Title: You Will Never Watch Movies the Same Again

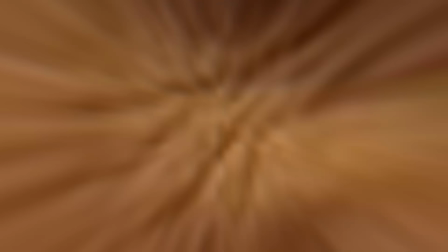(12:25)
He was an Academy Award-winning actor whose performance in The Godfather was so impactful,
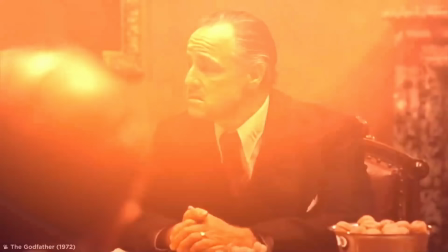(12:31)
it saw him named one of Time's 100 Most Important People of the Century.
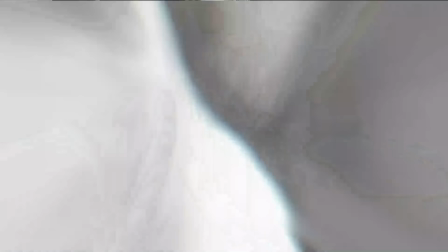(12:35)
Even though to me, he sounded like he was speaking with a mouth full of pasta.
It was so unfortunate, so unnecessary.
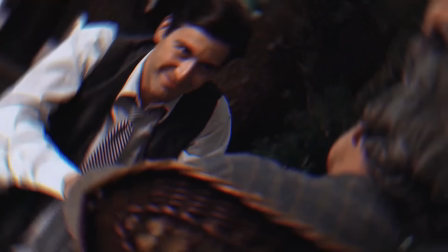(12:44)
But for all his critical acclaim, Brando's iconic suspense-filled lines weren't memorized.
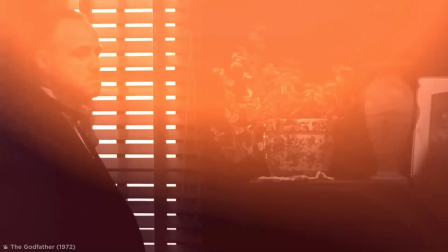(12:51)
Unlike every other actor, Brando relied on cue cards, which he felt increased his spontaneity.
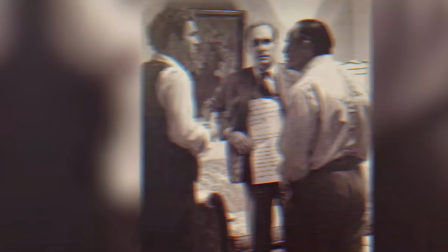(12:58)
His lines were all printed and placed in his character's line of sight, hidden among the shadows of the set.
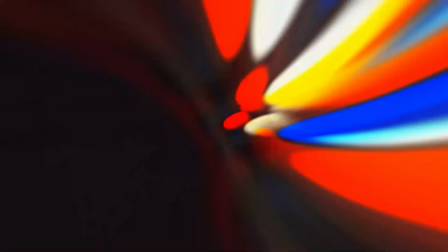(13:03)
Some photos from the production even show his fellow actors holding the cue cards up to their chest for him to read.
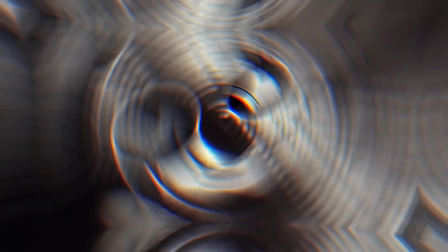(13:09)
It's amazing to think that he was able to convince the director to let him do this, but maybe he made him an offer he couldn't refuse.
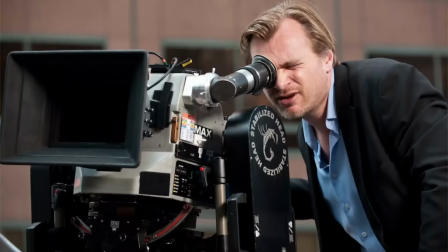(13:19)
Nothing corny about it.
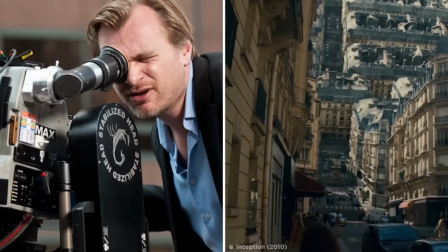(13:21)
Christopher Nolan is a film director who famously makes visually stunning pieces of cinema like Inception, Dunkirk, and The Dark Knight.
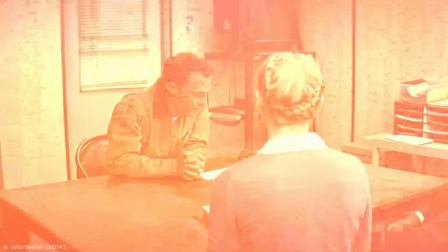(13:30)
But it was his 2014 film, Interstellar, that showed the world just how far he was willing to go to make a truly spectacular movie.
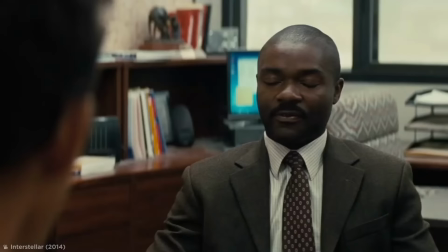(13:39)
Part of the central plot of the space adventure revolved around the value of corn,
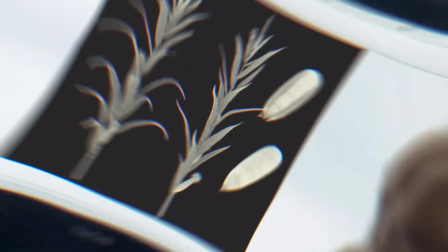(13:43)
and as such, the main character's home sports a healthy and huge crop of it.
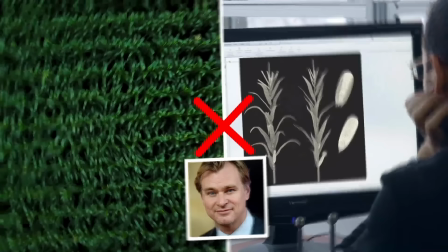(13:49)
But Nolan didn't want to rely on CGI to make such a massive set look real.
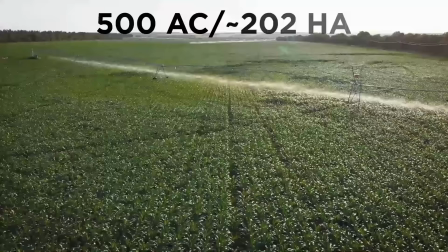(13:54)
Instead, he spent a staggering $100,000 planting and growing 500 acres of the golden green crop.
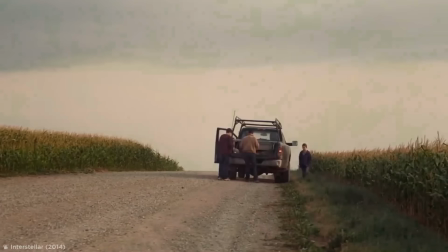(14:03)
It was a lot of effort, but the realistic effect was worth it,
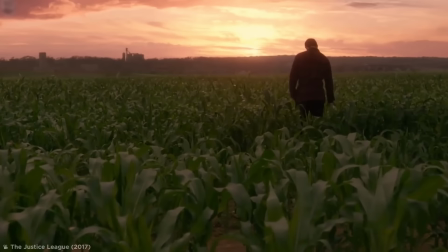(14:07)
especially when you compare it to similar scenes like this obviously fake one from the famous flop of a film that was The Justice League.
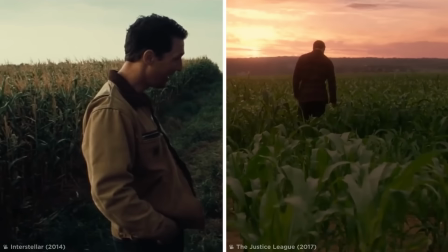(14:16)
The way it moves and looks is completely different.
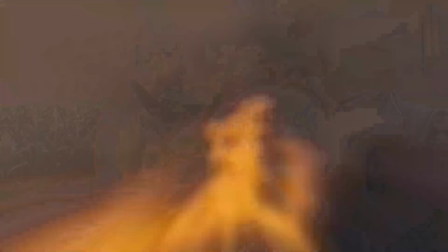(14:19)
And even though it's a tiny detail, it cemented Nolan's reputation for excellence in the industry even further.
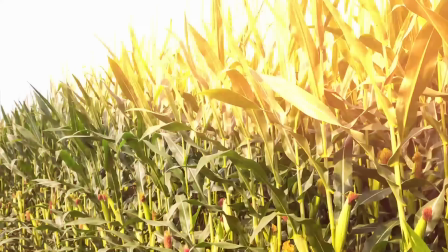(14:26)
And that's not all. Once the filming was complete, the crop was still in relatively good condition.
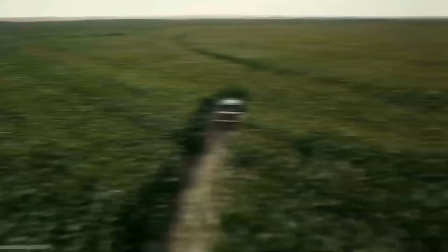(14:32)
Even though he'd sent a car crashing through God knows how many thousands of stocks, he was able to sell it off for a tidy profit.
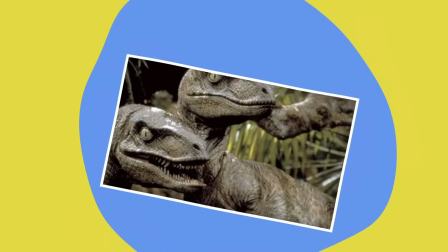(14:39)
So you could say he managed to turn this film set into a cornucopia.
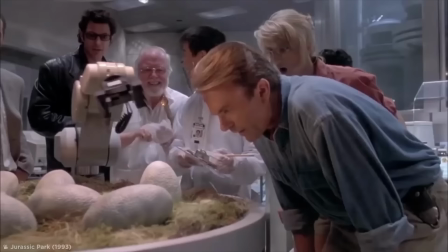(14:46)
Bringing Back the Dinosaurs Jurassic Park changed the sci-fi game when it was released back in 1993.
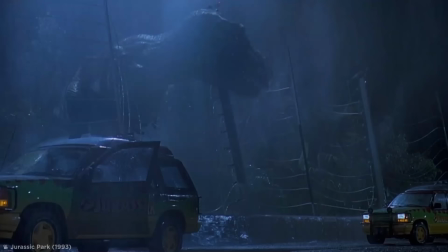(14:54)
Even though it's remembered for its innovative use of computer-generated visual effects,
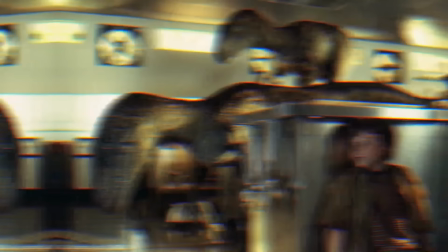(14:59)
only four minutes and 14 seconds of the film featured fake dinosaurs.
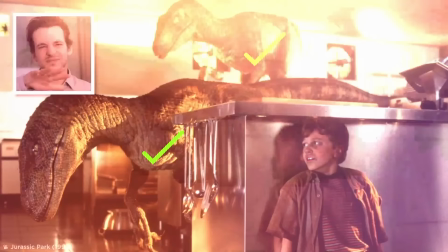(15:04)
The rest were all real, in a manner.
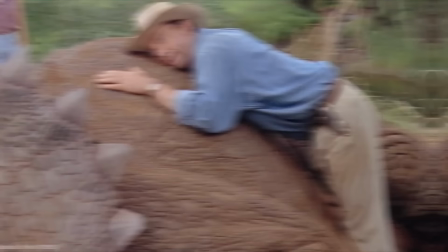(15:07)
Using a mix of animatronics and puppetry, the visual effects team created dinosaurs that the cast could also interact with.
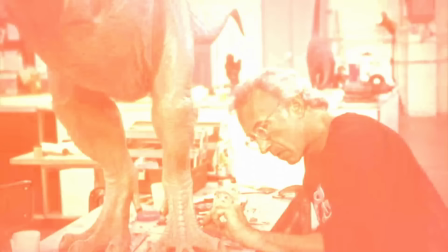(15:15)
But most notably, the raptors really took on a life of their own. This was thanks to the genius of the Stan Winston Visual Effects Studio,
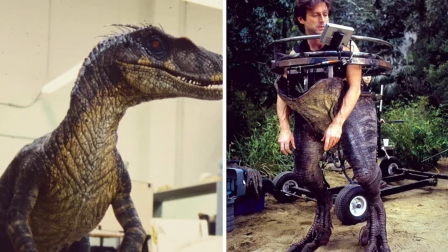(15:24)
who built functioning raptor puppets large enough for a person to fit inside.
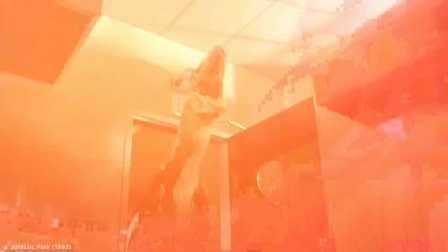(15:29)
By having someone inside each raptor, the movements they produced looked incredibly natural, while also giving them a believable appearance.
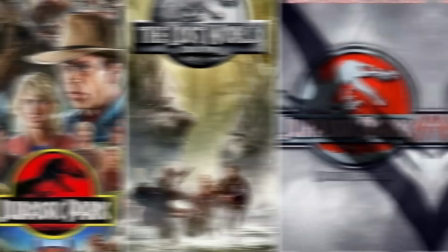(15:38)
It also made them so impressively lifelike that the puppets were used in all three of the original films,
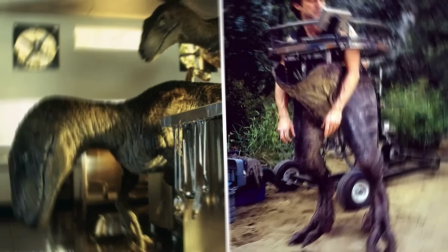(15:45)
with special effects creators like John Rosengrant piloting them for key scenes.
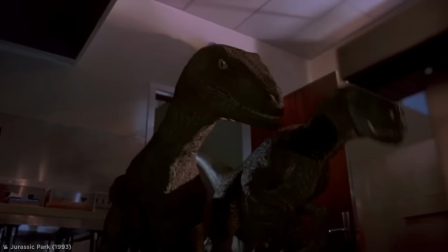(15:49)
The only thing they didn't make were the noises the raptors made, which turn out to have been based on recordings of copulating animals.
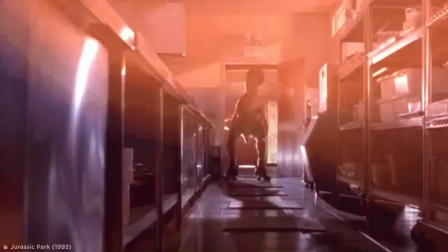(15:58)
According to sound designer Gary Ridstrom, that famous raptor bark that had kids cowering in movie theaters
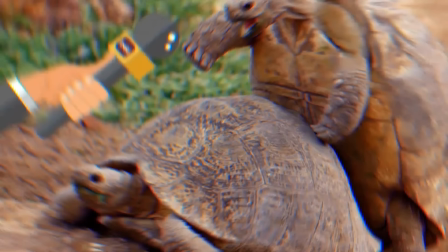(16:09)
was actually a recording of a mating tortoise, like this one.
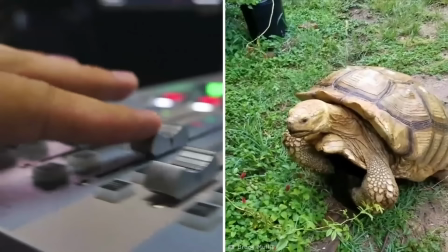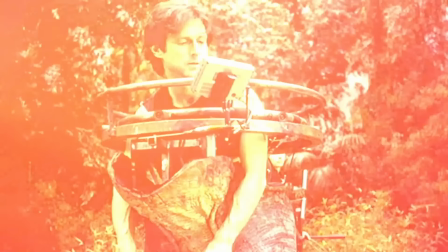(16:18)
Obviously, it was given a little tweaking to make it scarier for the theatrical release, but with all these men in animal costumes and animal mating noises,
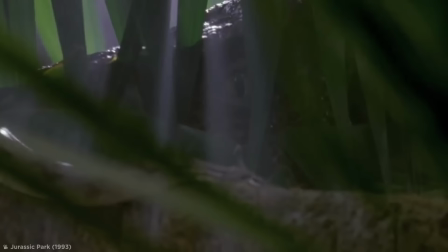(16:27)
you have to ask yourself, was Jurassic Park really a family-friendly film?